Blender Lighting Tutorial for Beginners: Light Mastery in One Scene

If you don't understand lighting and how it works, you will never be able to create good renders and always gonna be frustrated with your work. So this video is a masterclass in lighting for beginners in Blender. I'll show you how to take one or two lights, very simple model, very simple background, and how to create an amazing cinematic render in Blender. Let's get started. Okay, so first let's talk about our scene, right?
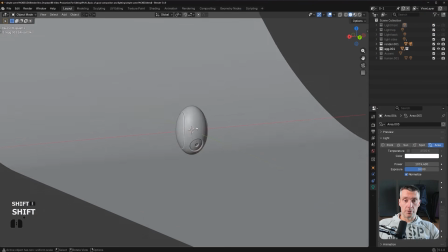23s
We have a very simple model here in the middle, which is just like an alien egg, right?
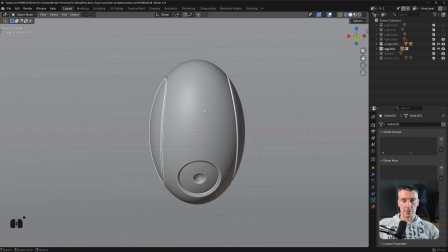27s
We have this elongated sphere. We got these two cuts on the sides, and we got this kind of like a cut in the middle.
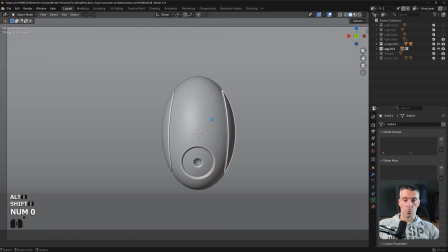34s
And the design is really interesting. It's very simple, but it's kind of cool because we have these kind of wing-like structures on the side,
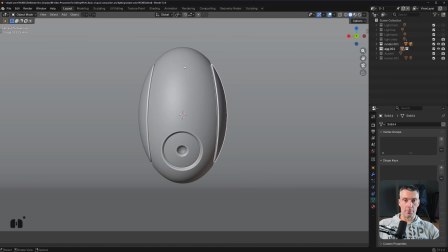41s
and we have this circular element here offset to the bottom. So it's a really nice, you know, kind of a very simple but very nice sort of a design.
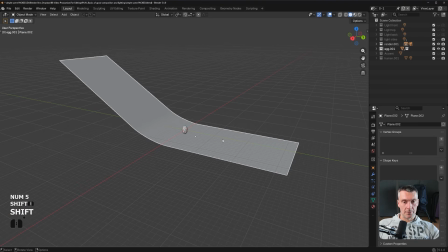52s
Now, the background is super simple as well, okay? It's just a plane which was extended and pulled upwards, and then I created a bevel here, and that's it.
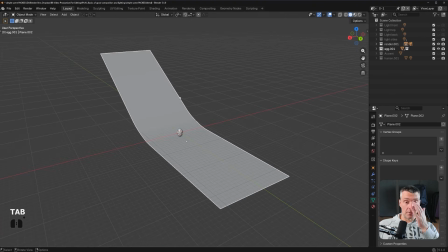60s
We call this background an infinite background because it sort of like it dissipates into the background seamlessly, right? You can also manipulate with it, which I'm gonna show you in a minute, and it creates amazing effects.
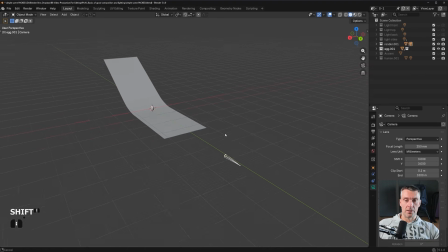72s
I'll show you. So the camera here is, if I click on the camera and go here to camera icon, you see the camera is at 250 millimeters. Now that's a really long lens. Now a long lens, what it's going to do, it's going to bring you closer to your subject and it's going to compress it.
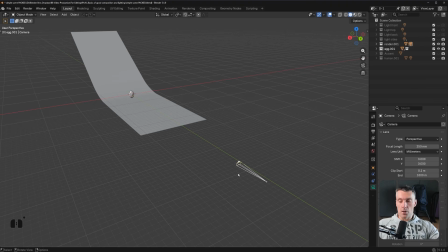90s
It's going to compress the perspective, right? Which is why this egg appears almost orthographic.
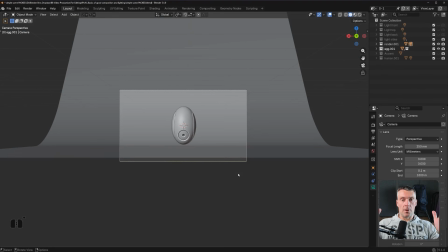95s
Now if I went with a wide angle lens, you know, everything would be distorted and kind of curving upwards or downwards, right?
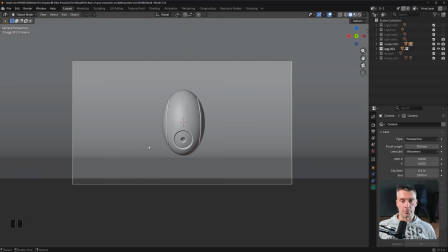102s
So I prefer to work personally with long lenses because it creates this kind of like an intimacy of a scene, right? It isolates everything and creates a very intimate scene, and I really, really like that, okay?
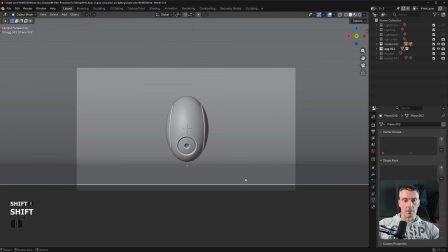115s
That's my thing. Now, let me just extend this background a bit here.
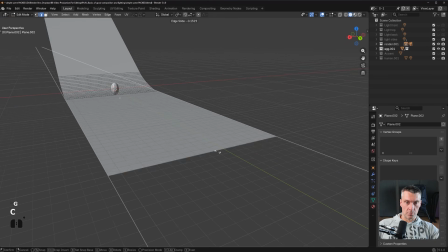121s
So GG and C and move it here. So it's going to be, there we go.
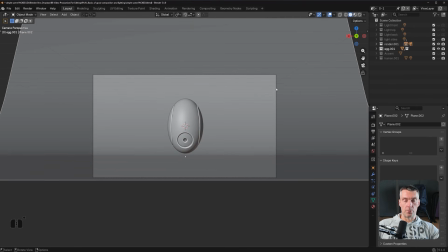126s
We want to fill the camera view with the background. So that's really important, right?
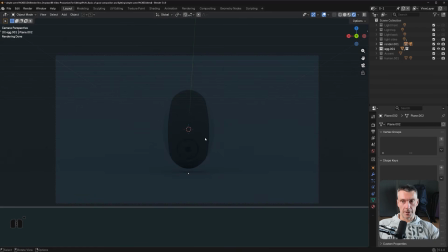130s
Let's go to render view, and I'm going to show you 4 different light setups, okay? First of all, I'm going to show you an incorrect light setup. So let's light it from the front.
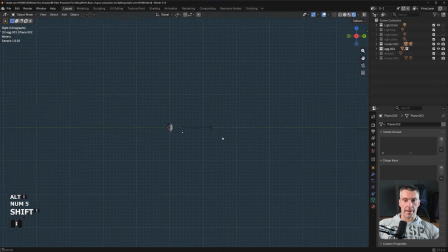139s
You know when you are driving a car and you get these beams shining in front of, you know, the car and everything appears very flat? That's what the front light's gonna do, okay?
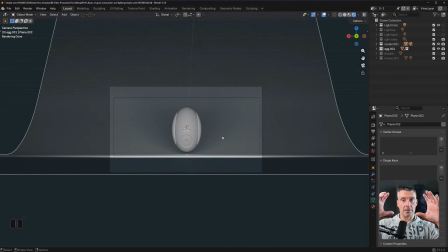151s
If you align your light with a camera lens, just like in a compact flash camera, you'll always get these flat faces. There's no dimension, no, you know, no drama, no shadows. Everything is flat because the light falls directly straight, right, at the straight angle,
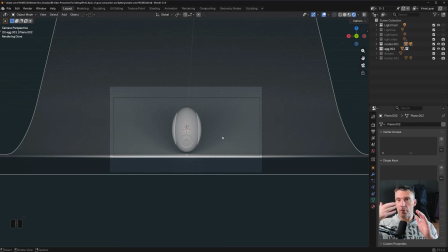169s
and there's just no, you know, no angle of light, so light doesn't create any shadows, right?
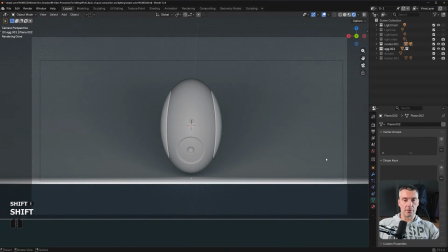174s
So this is exactly what happens here. It's very flat. Look at this. This yo-yo almost looks like a poster, right? There's no dimension to it. It's very little dimension to it, especially that the light is really large, and the larger the light source,
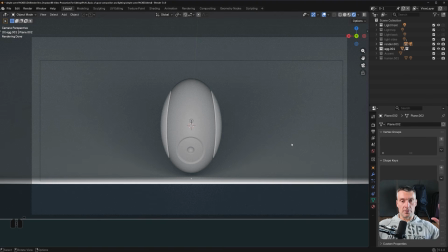189s
the softer the shadow is gonna be, because the light's going to envelop, kind of like hug the entire object. Think about it, like when you're outside, it's sunny, although sun is huge,
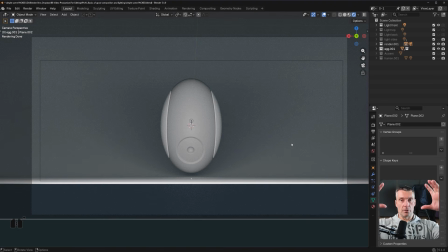205s
relatively to the earth it's kind of small, so on the sky it appears like a small disk, so it's going to create really harsh shadows. But when you have overcast, the entire sky becomes like a massive softbox, which is why shadows are so you know, so calm and so almost invisible, right?
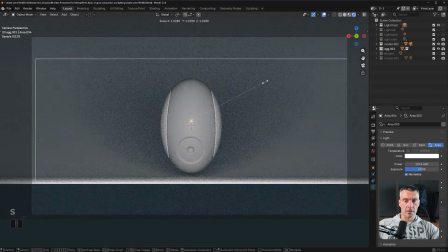222s
So that's what this light is doing here. And the larger the light's gonna be, the softer and the more mellow and boring this image is gonna become. If I'm gonna make it smaller, it's gonna be a little bit more aggressive. Do you see what I mean? So that's a kind of light I would avoid,
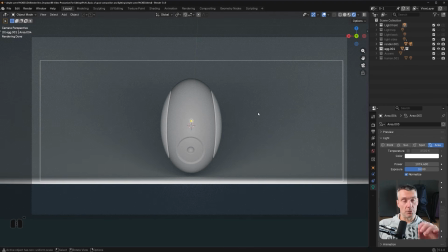239s
because unless you're shooting high fashion photography and you really know what the fuck you're doing, it's gonna look awful, okay?
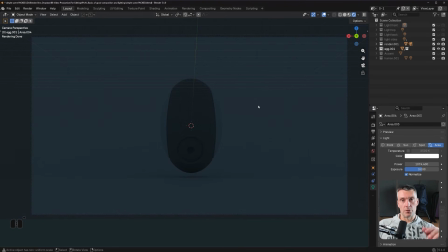247s
Now, look what happens when I'm gonna switch it to a top light. Okay, so that's a light from the top.
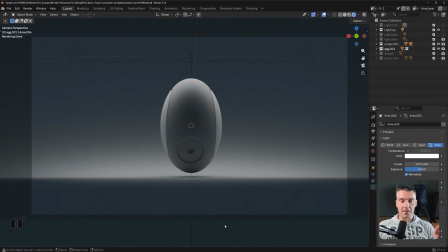253s
Look how interesting this looks. There's a very mellow highlight at the top, and the bottom is contrasting with the light top. You see this kind of like a disc of a shadow underneath the egg, because the light is being cast from the top,
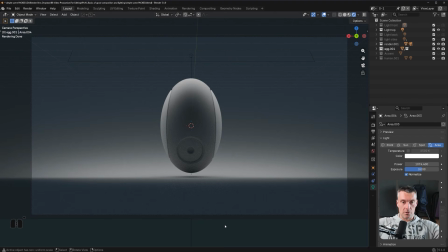269s
and the sides of this egg, you know, the whole circumference is casting shadow on the bottom. So you got this beautiful circular shadow on the bottom, which kind of offsets this light top of the egg. So you got already very interesting dynamic between these two. Then you got these shadows.
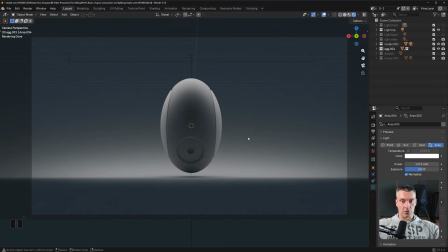287s
You got shadows clearly here. You can see that the egg is curving on the top. You know, you can see it's curving on the bottom. You got this ambient occlusion shadow on the bottom here. You have shadows here in this element on the bottom, here and here. So this looks really interesting. Also, look what happened to the background, right?
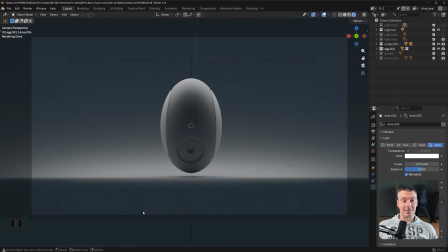304s
Background is black and kind of really dark here, and suddenly becomes brighter and then dissipates into the background, right? So when the background becomes darker here on the top, the egg becomes brighter. You got this beautiful outline of the egg being carved by the background.
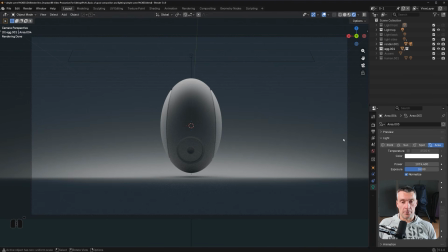320s
You got this kind of like a, you know, bottom shadow underneath. It's the same fucking light, right? The only thing I did is I moved it from this position to this position.
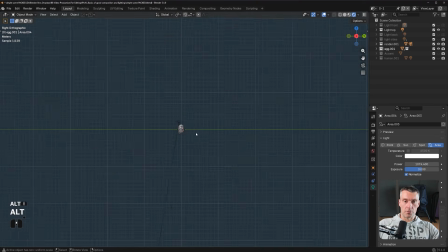331s
That's it. Okay, that's the difference, right? So watch this. This light is here and is slightly behind the egg as well, right? Slightly behind it. And if I'm going to switch back to this light, see that light is here. And these are the same lights, the same strength, everything's identical. They just positioned differently, okay?
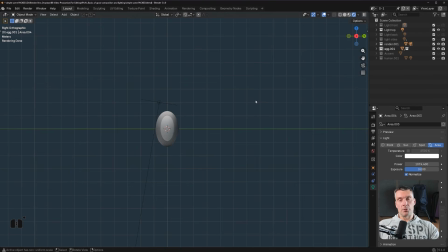350s
So that's how much of a difference it will make when you're going to move the light. Now, why this light looks so amazing, okay? Look, the trick to good lighting, first of all, is to create an angle between the lens and the light. So in this case, lens is pointing here, right? Horizontally. And the light is falling down at 90 degrees, which is why we have this 90 degrees angle between the direction of light and direction of the lens.
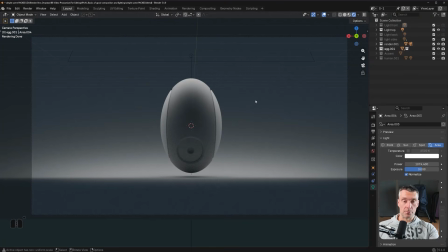380s
That's what's creating these beautiful, you know, highlights and shadows, okay? So the trick here is to misalign the light direction with the lens direction.
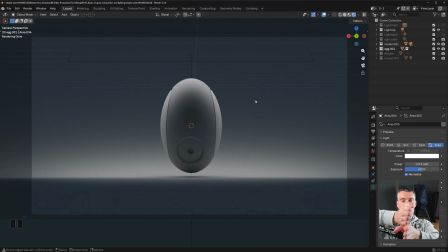394s
And you can do it either on the same lane. So if I had this light here, let me just switch back, right?
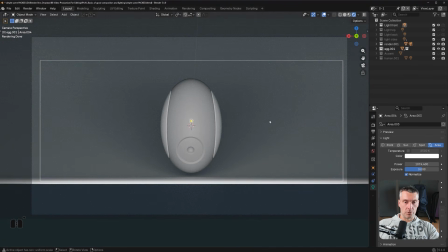402s
And I took this light and rotated it, you know, around this egg. So I'm going to, you know, rotate this around the cursor. Watch this, RZ, and I'm going to move it.
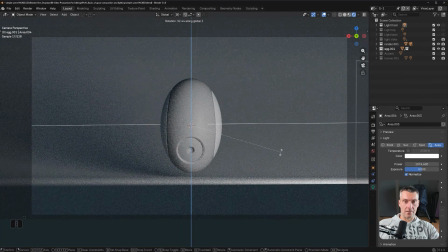412s
Watch what happens. Now I'm misaligning this light with camera, you know, direction. And you see, that's much more interesting. It's not great, but it's much more interesting, right? Because now we got the side shadow, 45 degrees shadow. If I keep going with this, right, it's going to get more and more interesting.
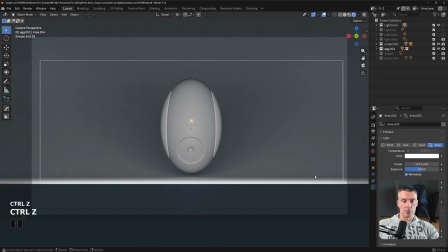430s
Look at this, right? See what I mean? So the trick is to misalign the light with the camera angle, right?
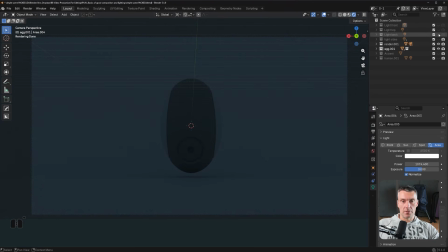438s
Now, this is a backlight.
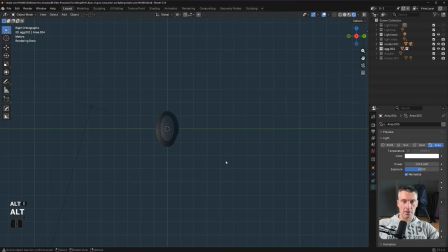440s
So this is a light behind the egg, which means it's much further behind, and it's actually highlighting the background.
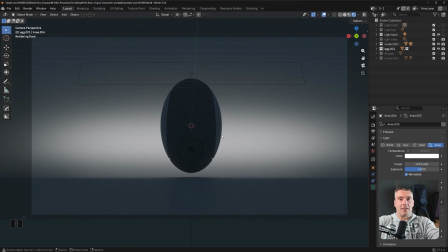448s
And the background, the light bounces back and shines back into the camera. But since the egg obscures the light, you only see the silhouette. So this is very interesting. Now watch what happens when I'm gonna add one accent to this scene, right?
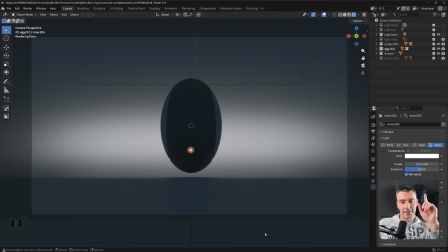466s
One simple accent, boom. Check this out. Now I got one warm accent in the whole scene, right? Because, you know, the background is actually not gray. This is not a default gray color. I changed the background to slightly cyanish, right?
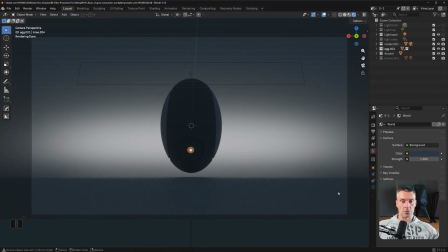483s
So the background ambient light is cyanish, whereas this is the only warm point in the whole image.